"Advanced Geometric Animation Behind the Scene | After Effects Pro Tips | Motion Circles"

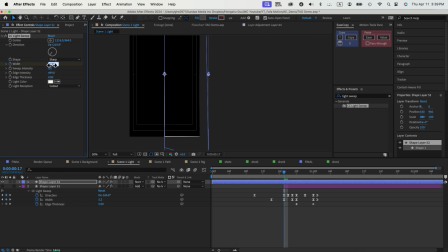First of all let's change the width to maybe five at first and then let's add a keyframe on the edge thickness and the edge intensity that looks good and then let's go forward a couple frames let's change the width
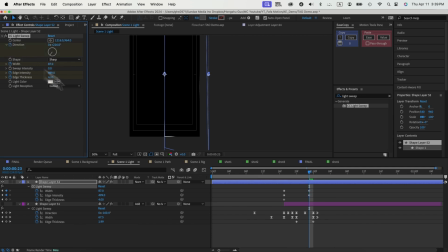maybe a bit thicker and then I also need to keyframe the direction so I'm going to change the direction to this way so the light rate is shooting up and if I play the animation this is what we get.
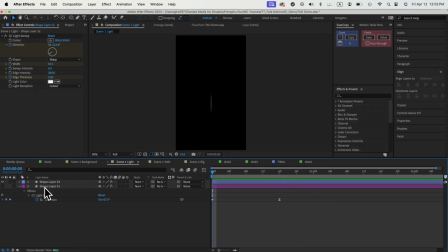Another thing we could use for this light sweep is that if we have a shape layer like this,
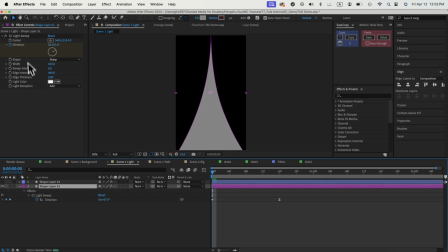and then we can put in the light sweep effect onto this shape layer. Once I set this light reception onto cutouts, it's going to hide my fill color, and then we can change the settings like the width, the intensity, and the edge intensity, the edge thickness to these numbers or whatever number you like.
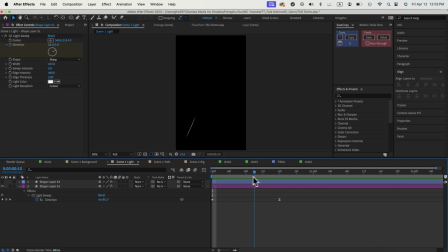When we animate the direction, this is the effects we get. we only animated the direction of the light ray, and you can see it's tracing along the shape layer that we have while hiding all my fill color informations. So that's how we create an outline around the edges of the shape. If I turn on both layers, this is the whole animation we get with this two layers.
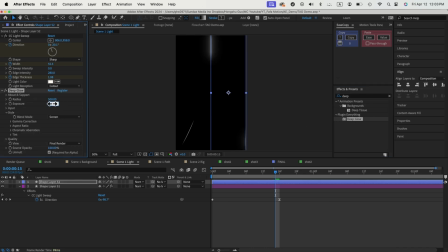What we can also do is to add in a deep glow effect on both. We can change the exposure to 0.5, and then let me copy this deep glow. Once we have that, this is essentially the effect we get with the deep glow and the light sweep around the edges of my shape layer.
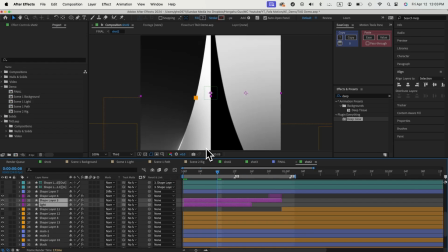If I go to the second shot, this is essentially what's used in the second shot of the animation.
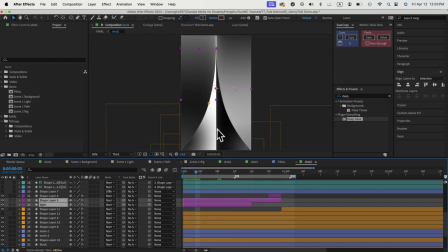There is this light ray that's tracing along the lines of these shape layers, adding some definition.
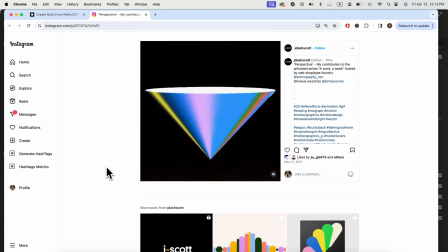This light sweep is very commonly used to add definition and highlights onto the edges of the animation.
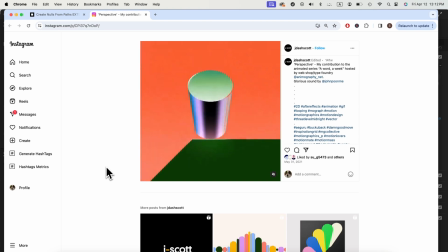As you can see in this project here, there's a light ray that goes around the edges of all these shapes,
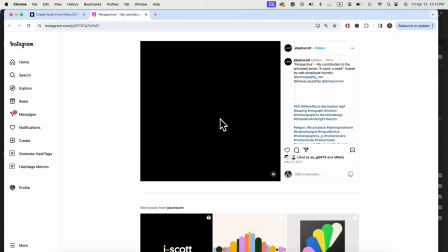adding some highlight and then some definition and giving more details to the animation.
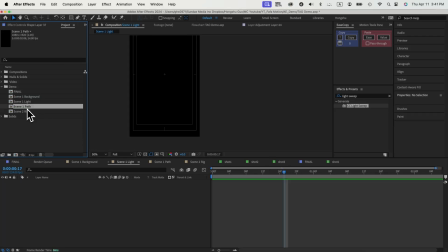And that's all I want to talk about, about the light sweep. So the third thing, let's go into the third composition.
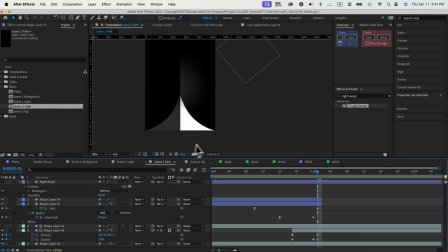Let's talk about this path here. Essentially the way we animated this animation is that first of all, we're going to have this one side, which is only a path property. just this shape that's growing up that looks good
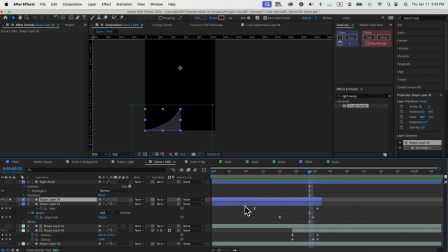that's our animation on one side and then we duplicated the shape layer and then add a mirror effect in the center of the composition so we got a mirror that we changed the color to white and now we have the same animation that's growing on both side and
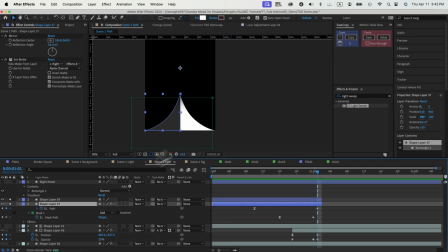in order to only show the white part instead of showing both part we also add a set matte effect to mask out the left hand side for the second duplication so that we only show the white portion on the right-hand side in this layer, and then we're only showing the black portion on the second layer.
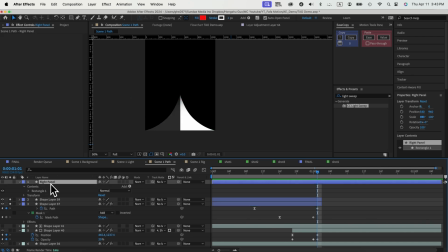So this is the animation we have, and the right panel itself is a track matte for layer 3. And now, after we have these two animations, we just basically added a slight glow with a circle just going up so that
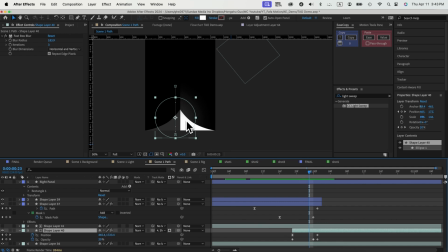this glow is appearing underneath this white shape layer which makes the white shape layer stand out almost like a drop shadow so that there's dimension to the animation and we can see this is the final animation we get
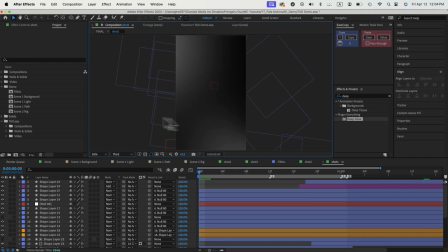and that's how we animate the path if we combine the first three things we talked about the backgrounds the light sweep and the path property animation that's going to make up my first thing here essentially you can see here we have the gradient animation the first background and then we have the path animation and then the light sweep animation going up and
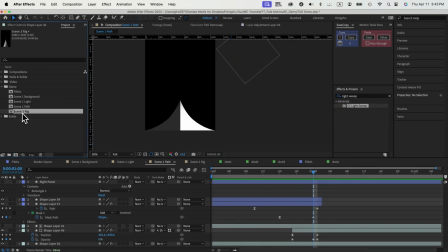that's my first shot and the last thing we want to focus on is the rigging that we're going to talk about
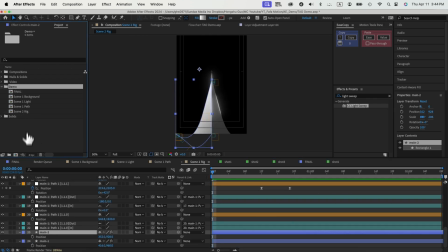in order to demonstrate this let's create a new composition